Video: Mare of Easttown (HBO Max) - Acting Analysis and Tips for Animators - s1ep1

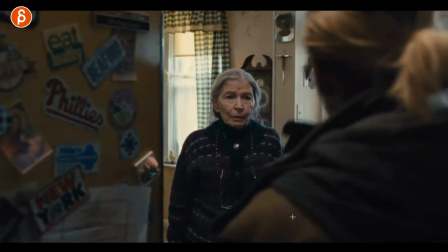She needs help. and now that she has the number she goes this is
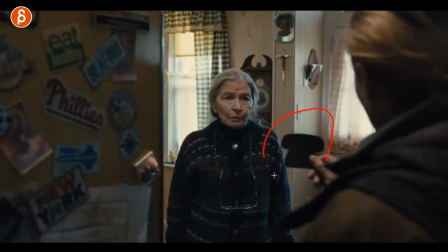what's important it's also nicely done here with the silhouette here but now i'm
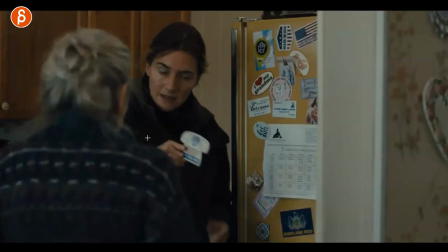pointing at you i'm also looking at you because this is important pay attention to this again it's almost like to a child she points and now
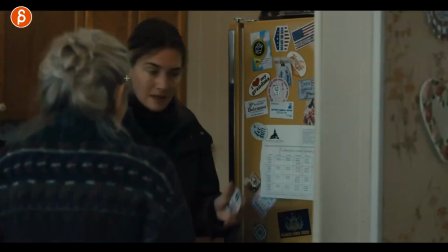she points at this again there's another emphasis this is important and then she looks now she realizes okay i'm going to put this somewhere else again she
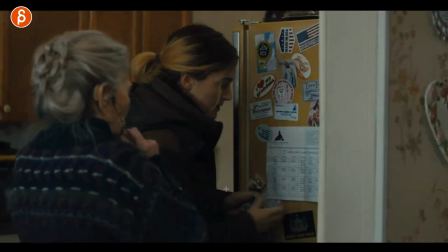looks here again the emphasis this is important for you to remember because I don't want to come back here and look at this here bam and this is one of the main reasons why I wanted to pick this sequence here is that imagine you have this and you have the character
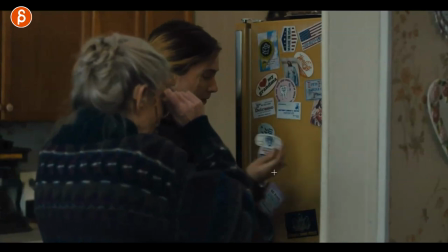and you have a prop and you of course you have a constraints whatever you have you got to put it there you are going to be worried about the movements and how this arm is going to affect the shoulder and that's going to take the chest with it it's going to influence the head all those body mechanics but
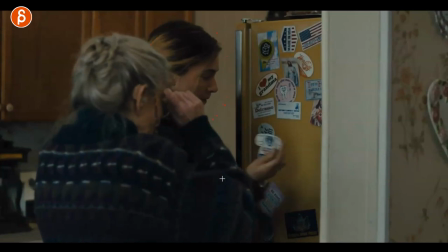you have to remember that she is annoying and that movement is going to emphasize that and you can see this right here
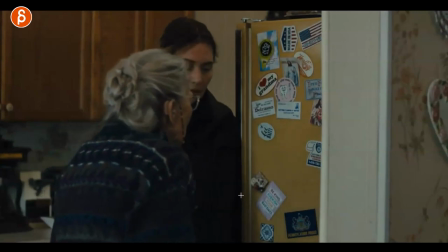bam that look at that you got a slam and a point and then the stare and the look like come on you're not going to forget this this is really important you don't forget this so as always as i tell my students and everybody else willing to listen to my clips here when you have movement it be it a pantomime or a lip sync piece make sure that your character is not just moving and i know it's a lot to keep track of in terms of what kind of you know arcs and pops and all that stuff but every movement will communicate to the audience how your character feels so it's going to be a gentle thing where she maybe there's a fold and she puts the fold back in and flattens this or like in this case it's a slam against the fridge and that shows us she's frustrated so every move you have be it an eye blink and head turn a gesture a step whatever you have all of that communicates the headspace the emotional state of your character so be very mindful that it's not just movement but it's intentional movement based on the character's personality the environment the situation whatever is going on with the character and actually sticking with
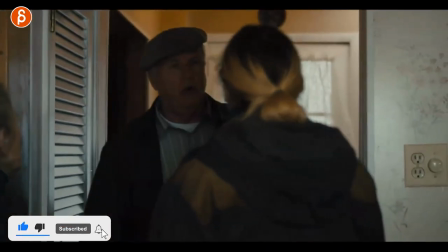this sequence now the husband of the older lady comes in and you know an older couple they're bickering so the moment they start talking
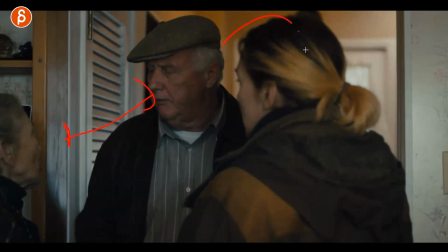there's the argument and she really doesn't care also they don't
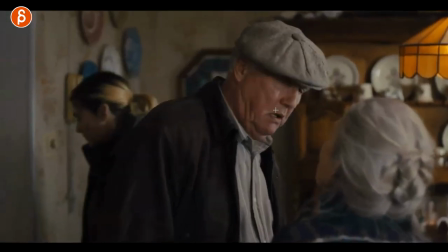involve her in the argument because it's an old couple so i like this in terms of what she is doing in terms of listening but also the composition the setups if you have maybe a lip sync as always you don't have to animate
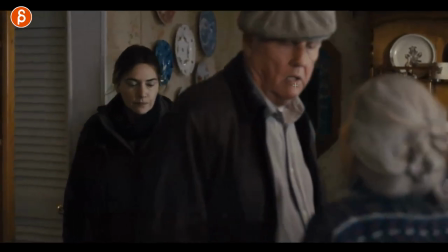the lip sync i mean clearly they're yeah a little bit of listening here but you're going to have a little bit of lip sync that might be covered
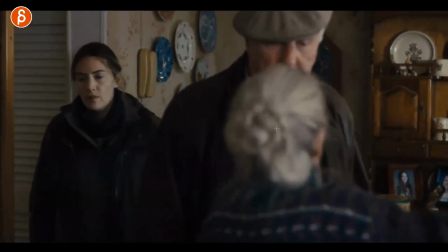it's actually very convenient if you do this animation here that we don't see the lips here we don't see the lips here but the main thing
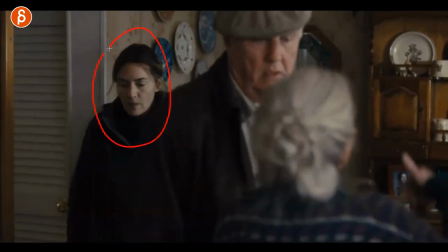is that if you are having a lip sync you can also just focus on this character you can see it's out of focus here and the focus
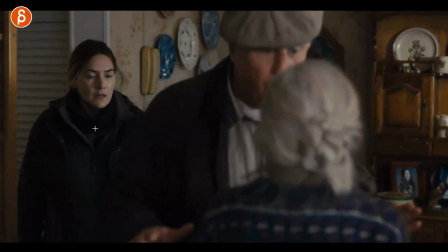is visually there's a focus but also you will focus on the character listening you can see that she's just okay i'm getting out of here and then she
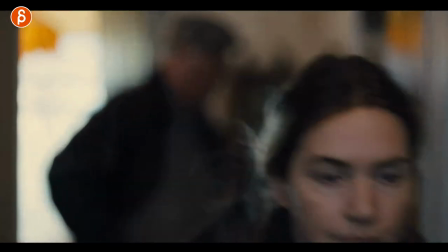leaves she doesn't she doesn't really care she just tells them like all right i'm out she's so great in the show technically this show is
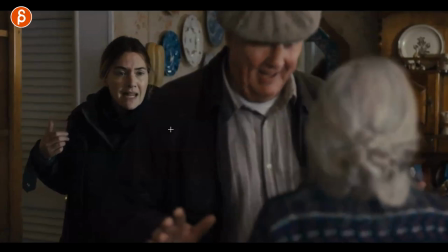so bleak but she cracks me up there's so many awesome moments but anyway you have multiple characters or maybe one or two maybe one character listening to
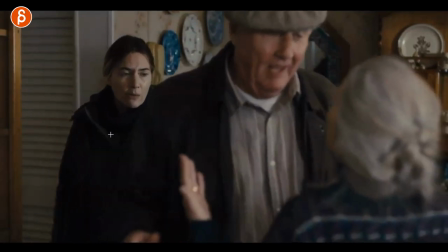someone that's off screen it could be interesting to see how the other character is reacting to what's going on now in this moment she's using a
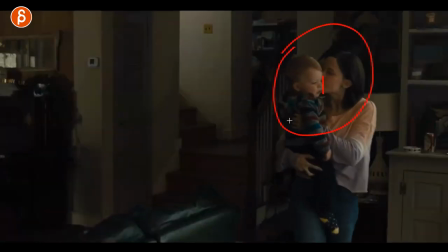new character and she holds the baby she kisses the baby right of the bat we see she cares about the baby we would assume it's her baby we never know it could be babysitter but at least it shows affection goes okay there's there's a caring moment and this serves as contrast when she
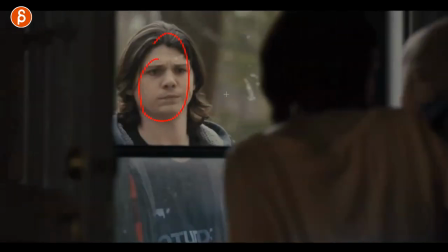opens the door here and opens this this is the dad doesn't care about i don't know how much he cares about the kid but doesn't care about her
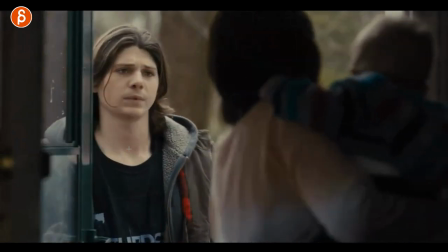at all and you can see this with this attitude here like whatever all right also looking out it's not like a an eager look to
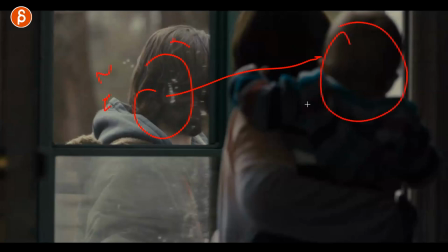the baby maybe some grimacing and some gestures to make the baby smile it's like i'm looking out because i'm really not invested here my
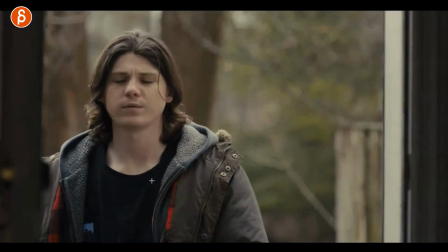mind is somewhere else and right off the bat you can see this here come on come on let's go let's go and you can see her annoyance i can
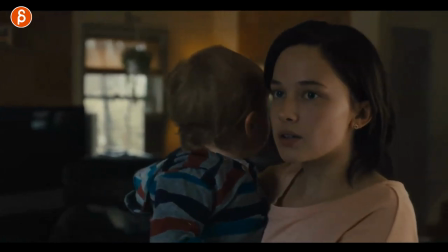see that long hold and then sigh and so besides all of that which is really cool i am always a ginormous fan of
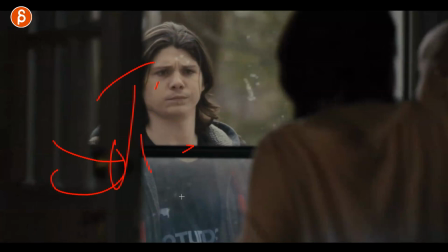sets if you listen to my channel you know i love this props and sets and set pieces why why in this case because when she opens this here and inside
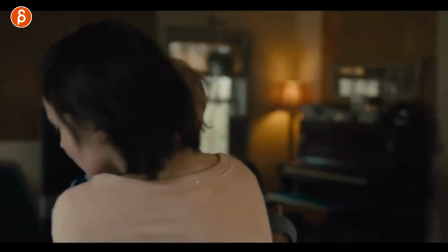she goes well can you at least come in and shut the door it's cold now watch what the guy does okay let me fast forward here he comes
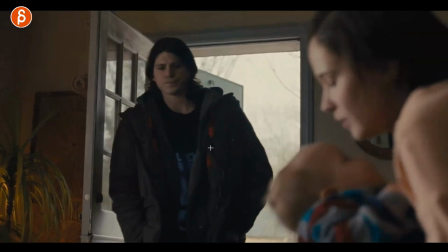in leaves it open leaves this open so he's just a turd he's a turd he doesn't care about what she says he doesn't care that
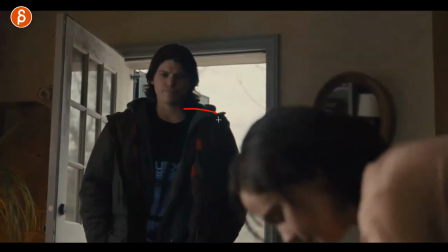the baby might be cold and all of this is not only communicated by his inaction right the physical thing i'm not doing anything but also by
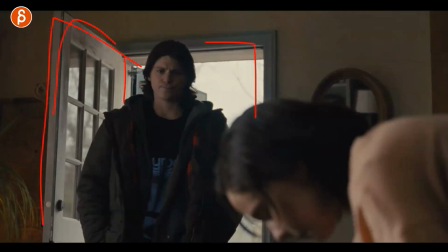using that right the dialogue and the set piece will reinforce this and that's why i'm such a ginormous fan of props and sets because you have a way to pantomime things or move around but the sets around can just re-emphasize that can give you different ideas it can make it even stronger or it could be a non-verbal non-physical communication by just showing that the door is open and he just doesn't move again technically not moving is a communication but i like the combination of him not moving around and then showing with the door that this stays open that he just doesn't care about her so think about that as you put your character into an environment what kind of iron is it and what kind of set pieces or props you could use to re-emphasize the emotional state a conflict or whatever it is between two or more characters in this sequence we have actually that
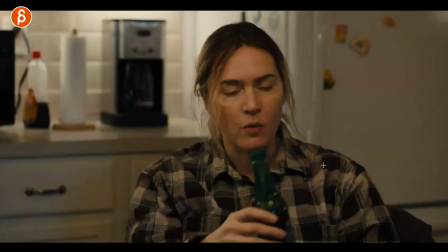is the mother of her and then we go back into props so again she's just frustrated she had a very long day she's a police officer she's
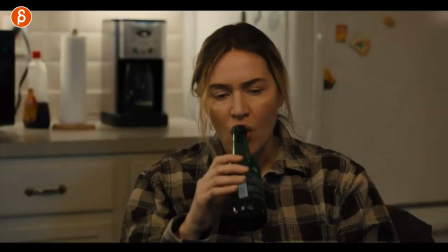a detective so there's a lot of stuff happening and you can see she you know not that you would drink i mean you can drink beer obviously out of the glass but she drinks
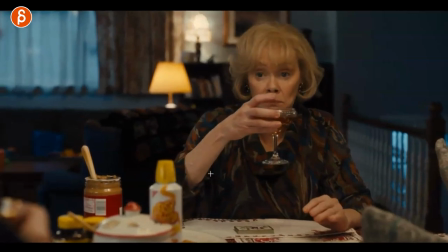out of the bottle they make a joke at the expense of her and you can see she's already annoyed
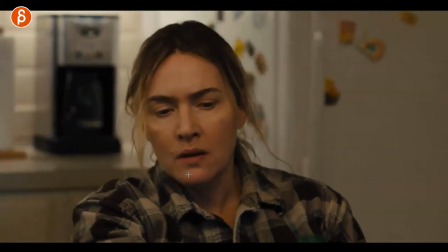about the whole situation and then she makes the joke and you can see this here he makes the joke right I mean
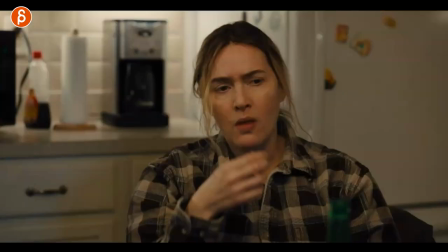they both kind of make fun of her he says something funny and she is about to eat stops
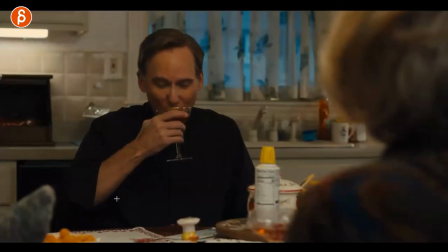looks at him going really you just said that and throws it I mean it hits him too right so she hits him this is gonna fall
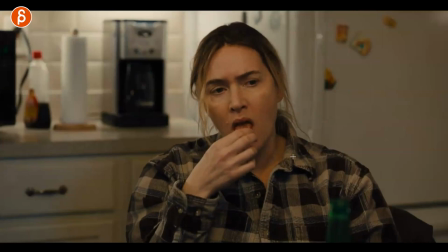on the floor it's gonna be dirty she doesn't care it's like one more thing to re-emphasize that emotional stick of the slum of shoulders but you
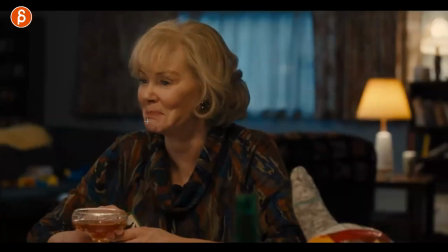can use a prop prop piece to show that and it continues to i love her she's great how she just doesn't care just the way she takes this
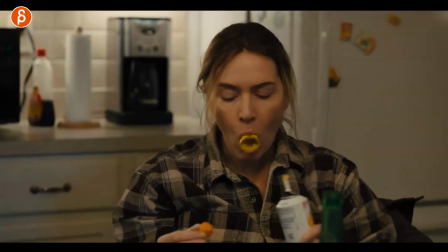there are so many ways you can take this cap off to use the cheese on here so this is why i'm such a fan of props this is one way to do it she can just hold it here she can delicately take it off with the fingers whatever you want to use but
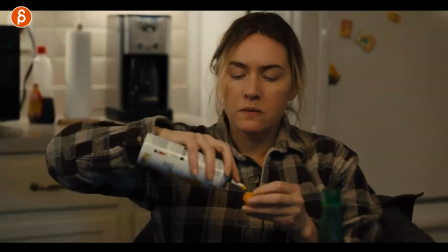sets and props i always love it they always help with a certain moment and even this here this could be re-emphasized where maybe she's
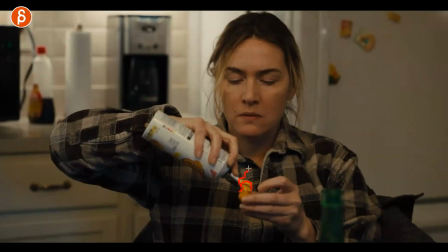so frustrated that it's just this little piece or she just adds more and more and more on this and stuffs her face and that could also be helped through this prop and then what's what comes out of it right it's like when you have a drink and you would think that there's a wine glass and you put just a little bit of wine in there well when someone is frustrated or tired or whatever it is or just wants to have a good time takes the glass and just fills the glass to the top of the wine that tells us something that communicates like okay this character is frustrated wants to get drunk or it's whatever it is but again it's the proper usage that will re-emphasize the specific headspace
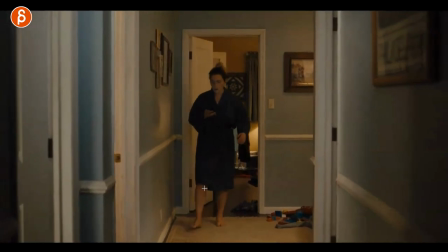in this sequence i want to talk about physical limitations or injuries so as i said before she's a detective and she jumped over a fence and she hurt her
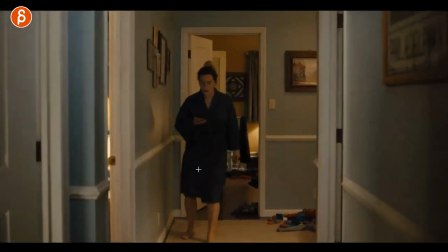ankle and there are a couple things with this a could be interesting just general contrast just the way you have to move there's a lean there's asymmetry
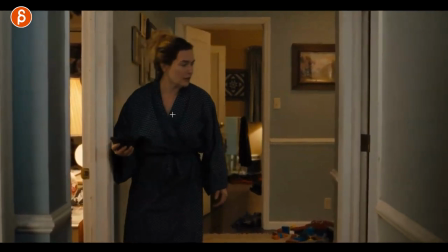and the pose that alone came interest interesting what i like about this is that she is looking for her daughter and it's it's kind of the combination of how the daughter goes in and out and how she has to follow
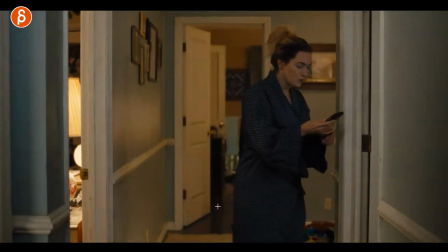so you have that hobble over there and lean talks to
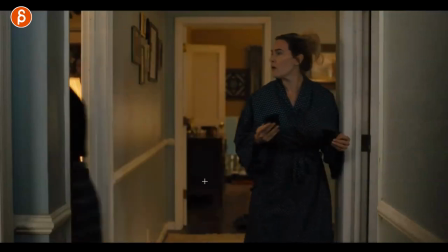her daughter daughter comes out you got this moment she is fast and she has to
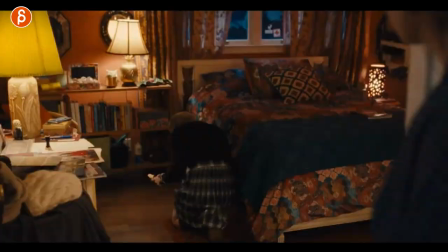hobble to continue the conversation and this continues too so this goes back